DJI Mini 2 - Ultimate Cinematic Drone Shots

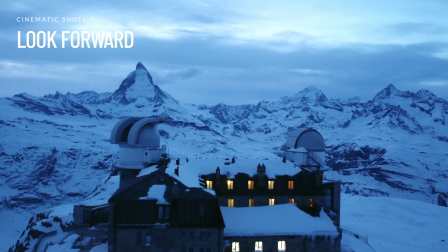727s
flying forward no doubt the oldest trick in the book
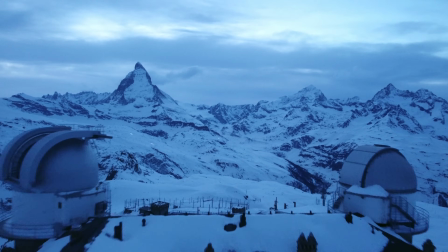732s
it's very basic right stick push it forward
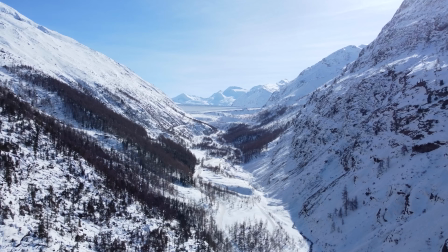738s
an incredibly underestimated shot very simple but it's got
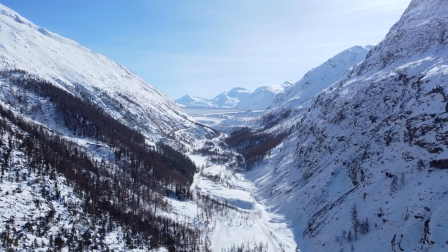744s
a lot of power it's got a lot of movement you're you're constantly flying forward the perspective is changing.
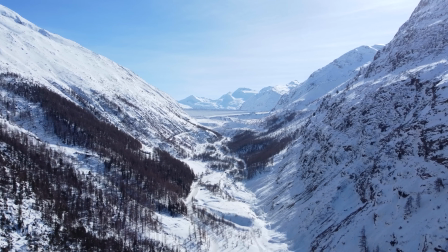752s
It's very beautiful. That's the 5km we walked up to get to the dam, by the way.
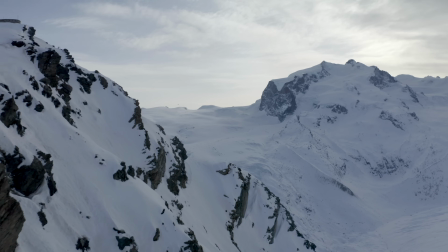759s
It's good if you have something very close to you as you're flying forward. Just so the perspective changes,
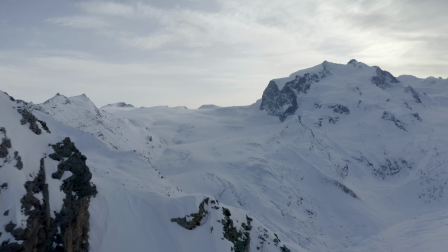765s
so you can do a small reveal, so you get some dynamic change in the frame.
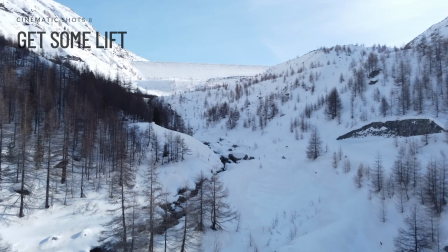774s
Simple, huh? this is almost identical to the last one except I have my right stick forward and
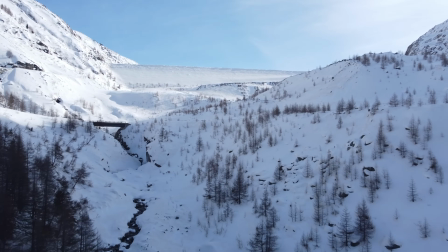782s
my left stick forward both maxed out I'm flying up to that dam
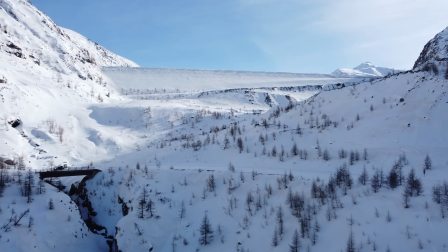787s
which you can see is quite a climb for the mini two it's
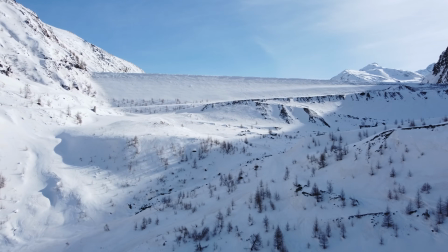792s
um it wasn't easy but I wanted to reach that dam and we'd
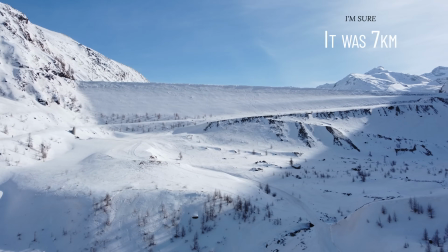797s
walked about six kilometers we decided we weren't going any further.
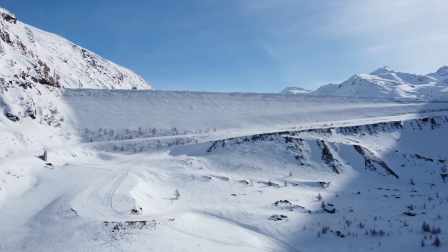803s
As I get to the top of this dam,
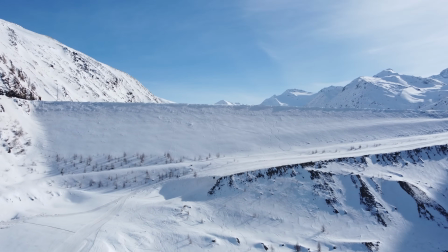805s
I'm using my tilt wheel right about now to start delicately tilting down
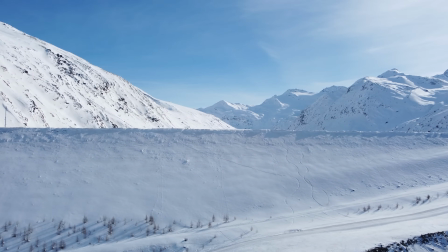812s
so that I can get that mountaintop in the rule of thirds and everything will look nice and sexy.
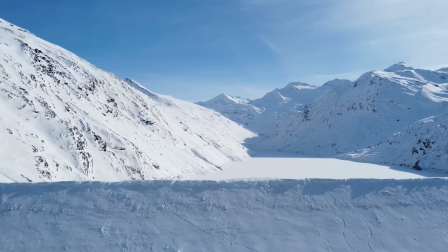820s
This is a forward ascend tilt down.
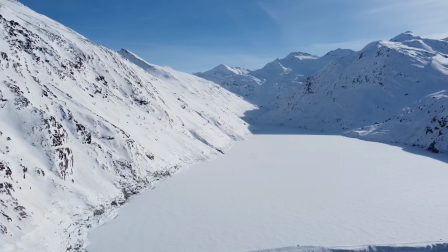827s
It's pretty simple too, but effective.
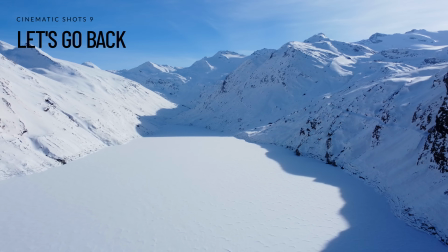832s
So let's go back, and by that I mean right stick, backwards.
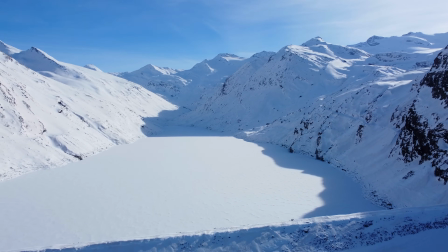838s
So to you, fly backwards, nothing else, and all you're doing is revealing your landscape as you fly backwards.
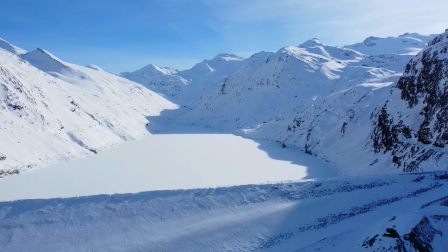845s
It's quite an interesting shot because you're constantly surprising someone with what's behind you, behind your camera.
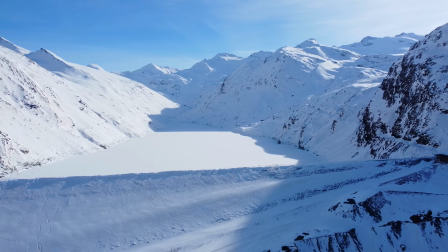852s
It's a dope one, definitely, simple.
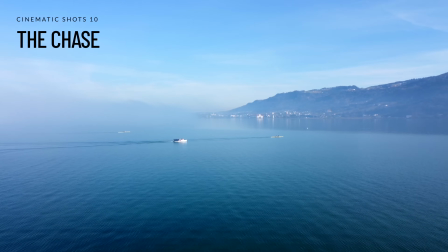857s
now the chase so your very classic simple follow shot
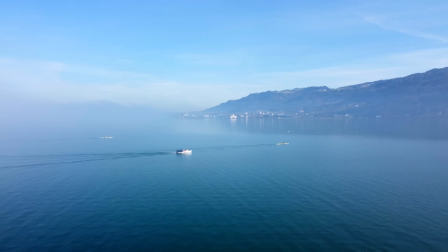861s
this is easy if you have an air 2 or a mavic 2 pro but we're doing with the mini
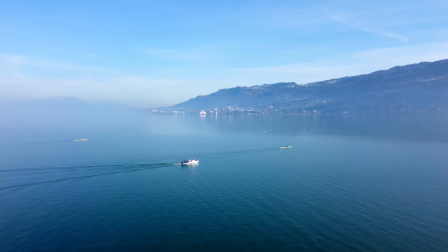866s
2 so you're following you're chasing your subject
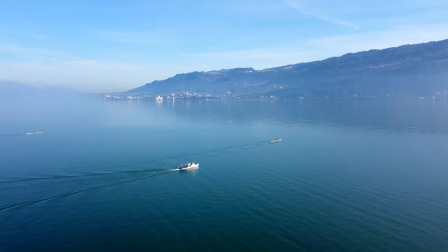871s
you're trying to keep it in frame you've got to be very very smooth on the sticks
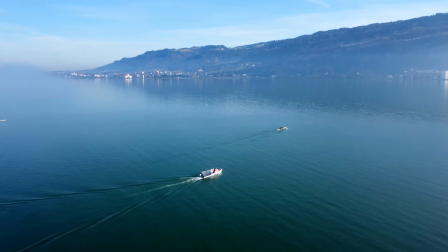875s
here i've got my right stick forward and i'm tilting down and i
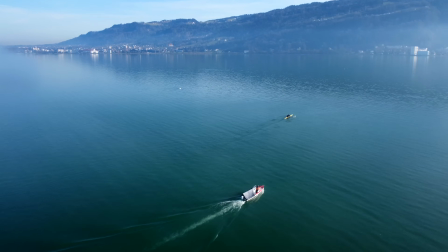881s
am turning my left stick a little bit to the right just to keep that boat in frame
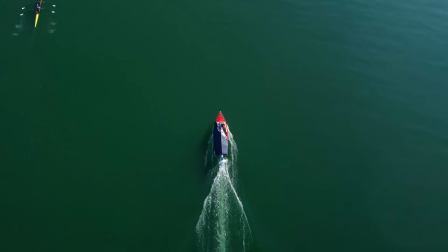886s
top-down
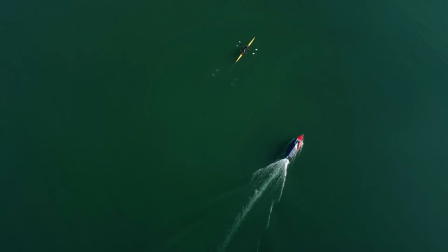902s
could be a follow mode as well it looks pretty damn cool and the waves looks like velvet in the wind
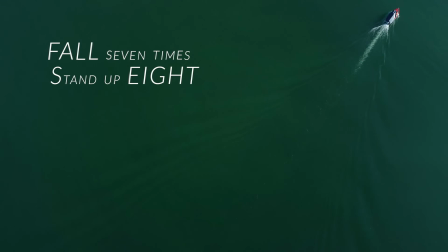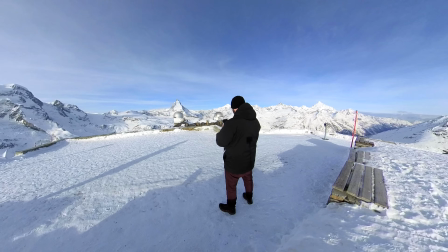929s
So this is me up on a hill behind the hotel doing
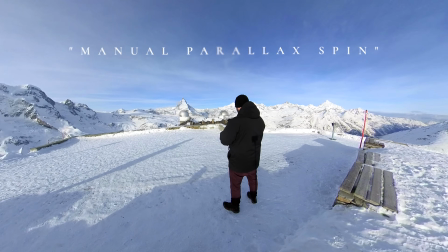936s
a manual parallax spin around the hotel.